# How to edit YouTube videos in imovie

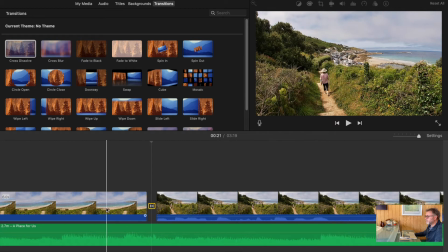[16:30]
Bring in the transition and then see what we get.
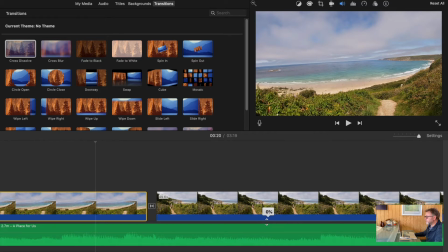[16:37]
I'm going to take the sound off this one because I want that to continue now with no background sound.
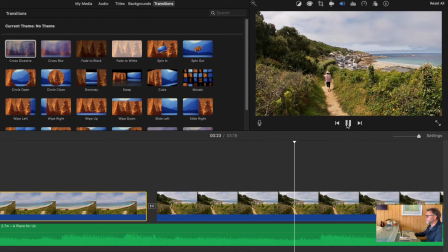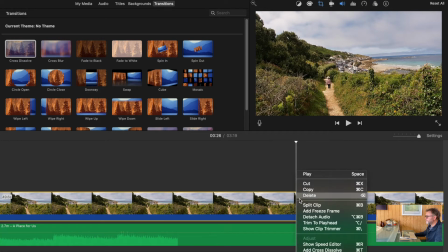[16:48]
So stop around there, split that again, take away that. Sometimes when people are walking it's quite good to have a slow motion effect,
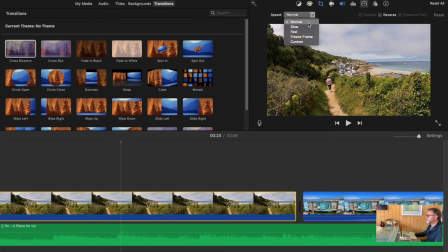[16:58]
so I'm going to go back to that speed dial, back to slow, and you'll see that's put the tortoise on there,
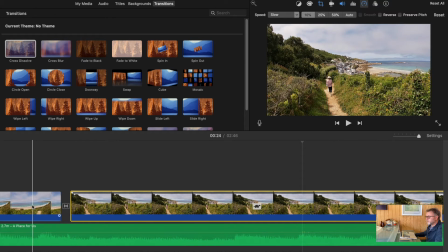[17:05]
so that means I know it's slow motion, and decide where best to cut this. I think Caroline drops down a step in a second.
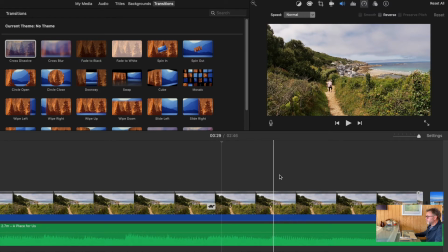[17:18]
We'll stop there. Oh, wait a minute, I think the music improves somewhere, or changes. So what we'll do, trim.
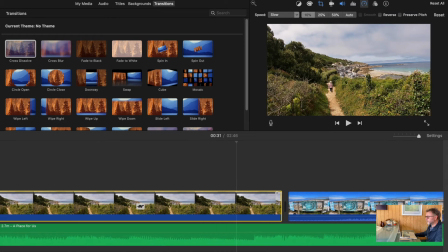[17:30]
Now the other way to shorten a piece of film is not to cut it, but just grab the end of the clip. You see those two arrows. If I hold down the left button on the mouse, it'll allow me just to take it back.
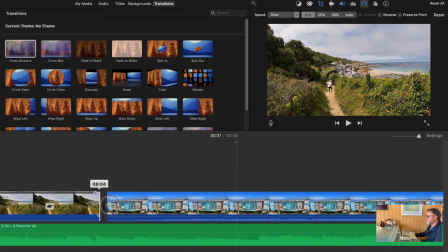[17:43]
So I'm going to pull that back and let Caroline just get down the step and change there.
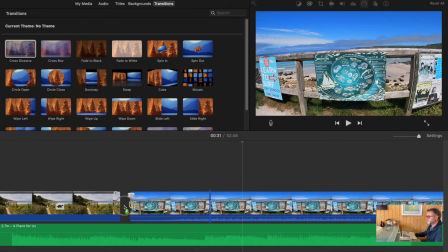[17:50]
Put in a transition and see where we go.
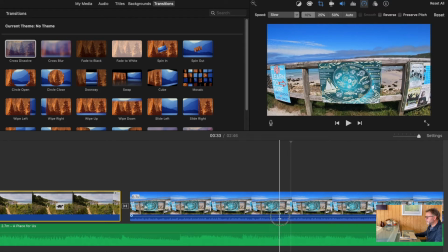[17:59]
Now the sound on that unfortunately is a car, so we don't get much C sound, so I'm going to take that out as well.
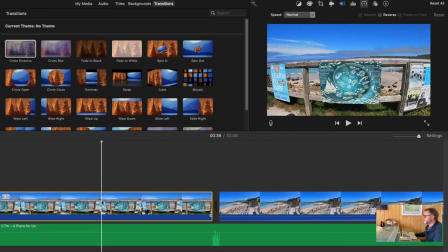[18:13]
There's a good change there, but I noticed that this wobbles and you get a bit of shadow coming in, so again I'll change that to slow.
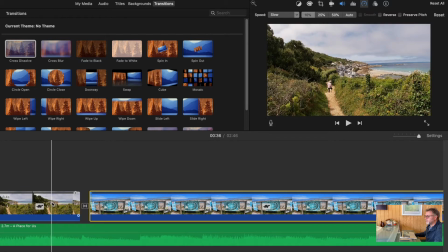[18:21]
Gives me much more to work with, and now I can decide how much I use and to hit that spot with the music change.
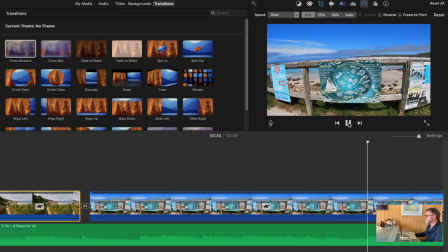Which is there. So if I just split that there, remove that, we'll get a music change as we look down the beach.
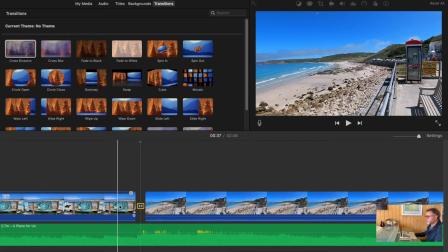[18:45]
Put in the cross dissolve. Now there might be some good C sound here, so I might leave that on.
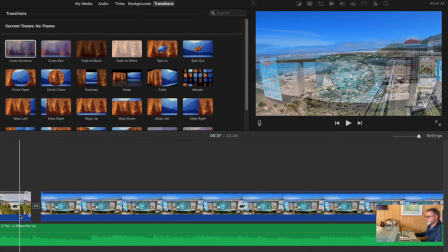[18:50]
But let's just track back here, see if we get a good swap. So you see it's much smoother, there is a bit of wobble but it's taken out.
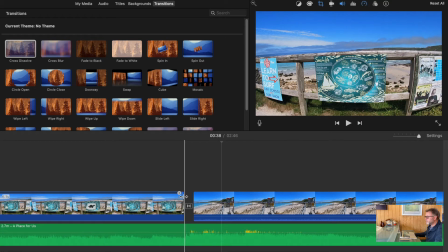[19:05]
Now that's slightly wrong there, so let's just see if I can move that along a little. It's a little bit early, so we'll allow a little bit more of that.
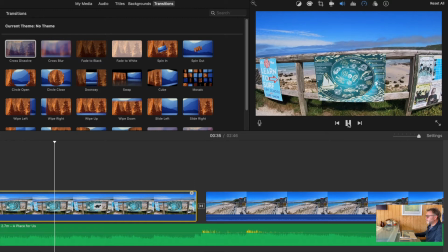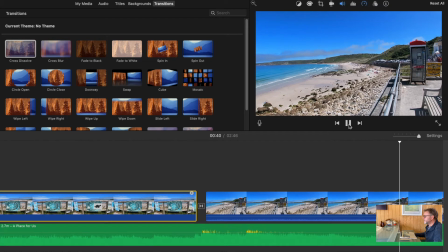[19:27]
Too bad, and as I said the C noise is quite nice, so I'll leave that
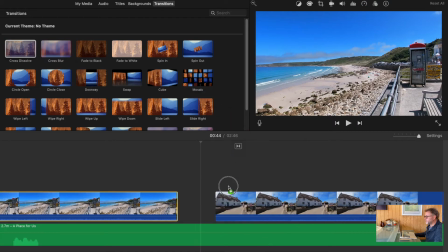[19:35]
in. Right, it's probably a bit too much of that, but I'll put in my transition and just decide how much of this we need.
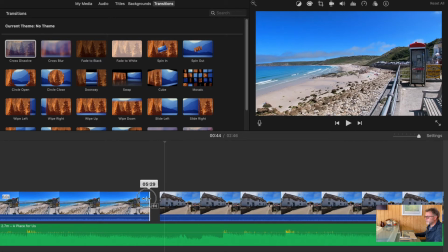[19:44]
It's probably enough. I want to come back a bit, shorten that and just see how that works.
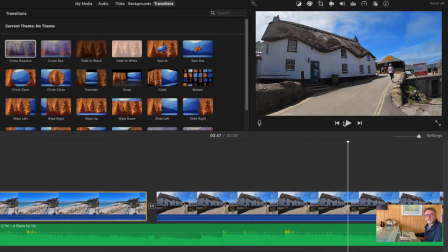[19:57]
You don't always have to cut the video on the music change. Sometimes it gets a bit too predictable, so mix and match. but there are some obvious points where it feels like you need to change the video, so keep an eye on that.
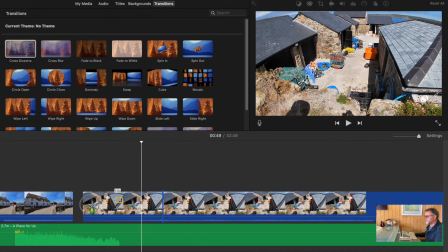[20:11]
And that's not a bad cut anyway. I'll bring that in. Let's see what we get here.
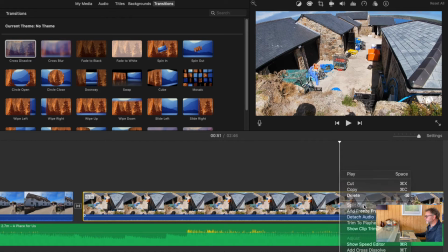[20:22]
So there's not too much to look at there, and it starts to move, so we'll trim it at that point, split the clip, highlight that and delete.
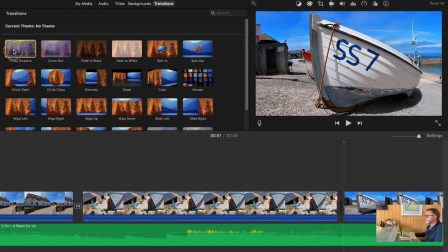[20:30]
Now this piece is I like, it's got a rising up from the little boat.
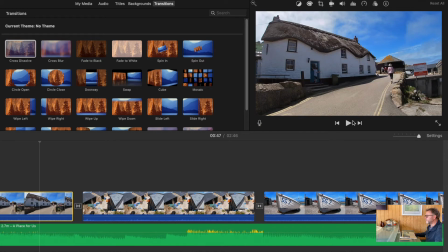[20:36]
It's just deciding how it fits best with the music.